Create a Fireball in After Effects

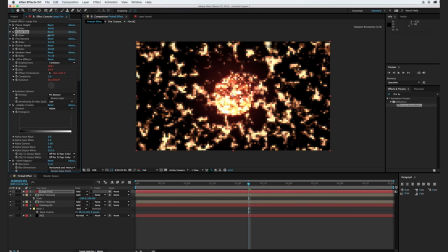(12:25)
And you can see that these fractals are way too large, so I'm going to turn down the fractal size to where it's appropriate for our composition.
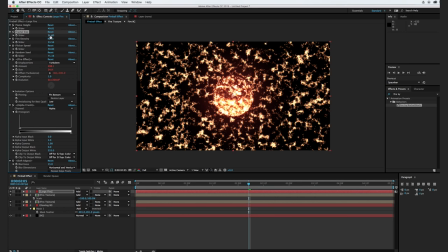(12:33)
So maybe we can be around 20, 21. Okay, cool. And just like before, I'm going to go in and apply a glow effect to this fire to give it a little more of a deeper red glow rather than a light orange.
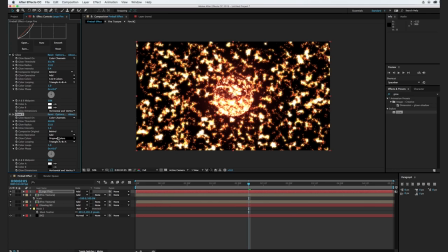(12:50)
So I'm going to turn up the threshold a little bit, turn up the radius, and I'm going to use AB colors instead of original colors. And we'll set the first color to a light orange, and color B we'll set to kind of a red.
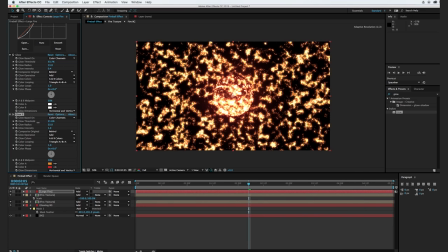(13:06)
Click OK. And I'm going to turn up the threshold just a little bit more. Cool. Somewhere about there. And the cool thing about this effect is you can actually mask out certain areas of your composition, and the effect will automatically snap to that mask.
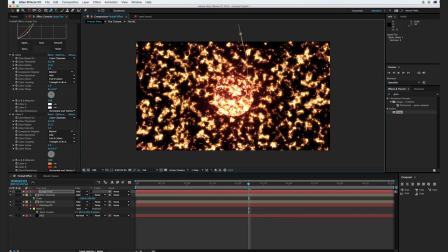(13:25)
And so to show you what I'm talking about here, I'm just going to use the pen tool to create a little mask around where I think the top of the fire flame should be.
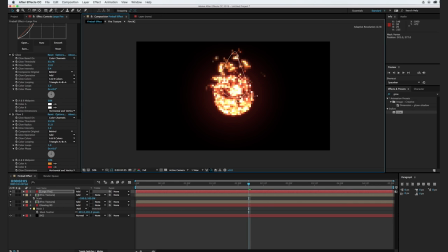(13:34)
And you can see that it dynamically interacts with the shape that we just created. Okay, cool. So I'm just going to adjust the Bezier handles here just a little bit to where the fire is
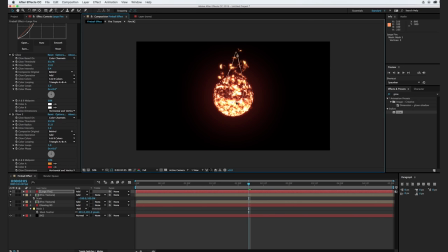(13:51)
just over our fireball and not really peeking out anywhere else. And I'm going to apply a Bezier warp effect. And what this effect does, just in case you don't know, is it actually allows you to grab certain points
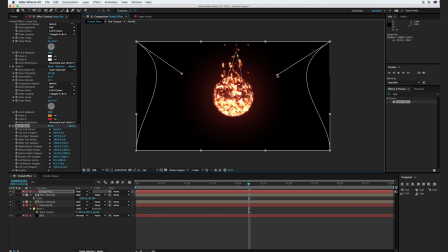(14:09)
of your layer and warp them so that they kind of follow along these curves that you create using the Bezier handles. And so I'm just going to go in and kind of create,
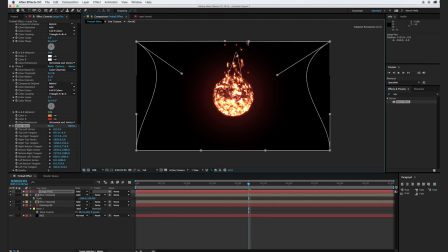(14:23)
I'm going to go in here and create a little bit of a warping to where the bottom's kind of stretched out, but the top's a little tighter, just so it looks like the fire is kind of protruding from the edges here and going towards the top rather than just going straight up.
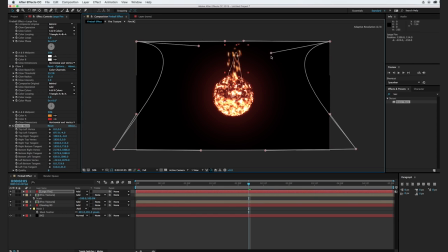(14:41)
So I'm going to kind of keep dragging these and messing around with them. Move them about there. Gonna drag these ones down. Cool.
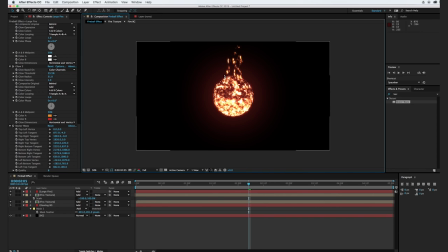(14:58)
So you can mess with this as you need. I think this is looking pretty cool for our composition. So if we kind of solo this layer here, we can see that the fire kind of is stretched out and it kind of starts being squished and going towards the top, and that's exactly what we want.
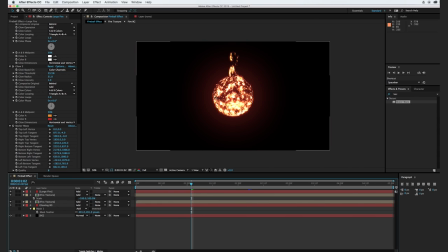(15:17)
Okay, so the next thing we want to do is kind of define our edge of our fireball a little bit more. As you can see here, you can see right through the edges here, and it's not making for a very convincing edge to this fireball.
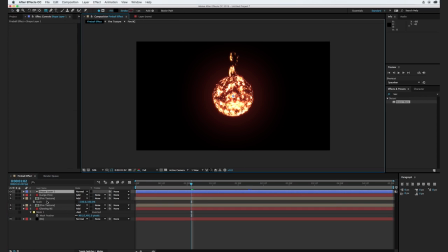(15:29)
So to do that, I'm just going to go to Layer, New, Shape Layer, and I'm going to click Add Ellipse, and we're going to scale this up to where it is about at where we want our edges to be.
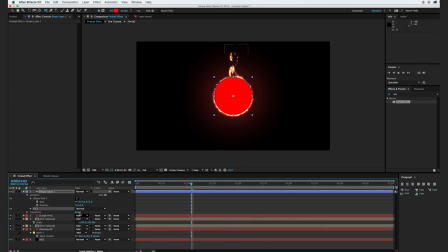(15:46)
And we're going to go in and add a fill. And instead of red, we want the fill to be black.
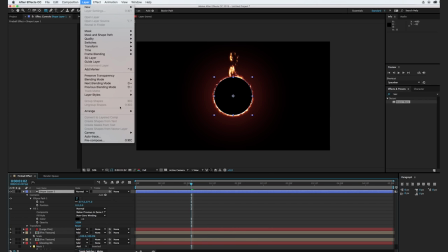(15:55)
And instead of adding a stroke, we're actually going to go to Layer, Layer Styles, Inner Glow.
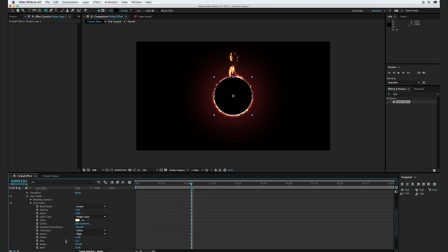(16:02)
And we're going to turn up the size here
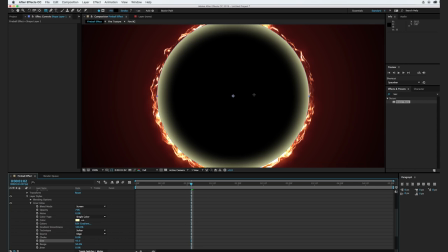(16:07)
to where there's just this soft edge right here.
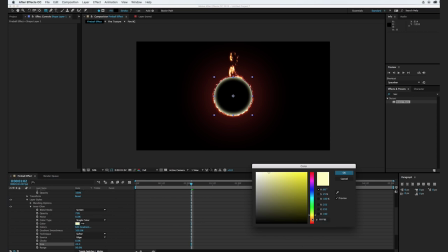(16:13)
And I'm going to change the color to a little bit more of an orange and hit OK.
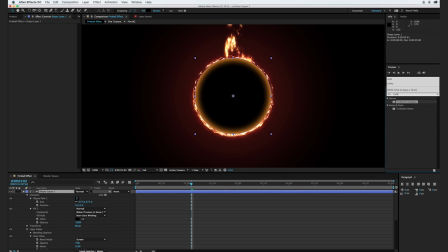(16:20)
And like before, we're going to add in a turbulent displace effect to this shape layer.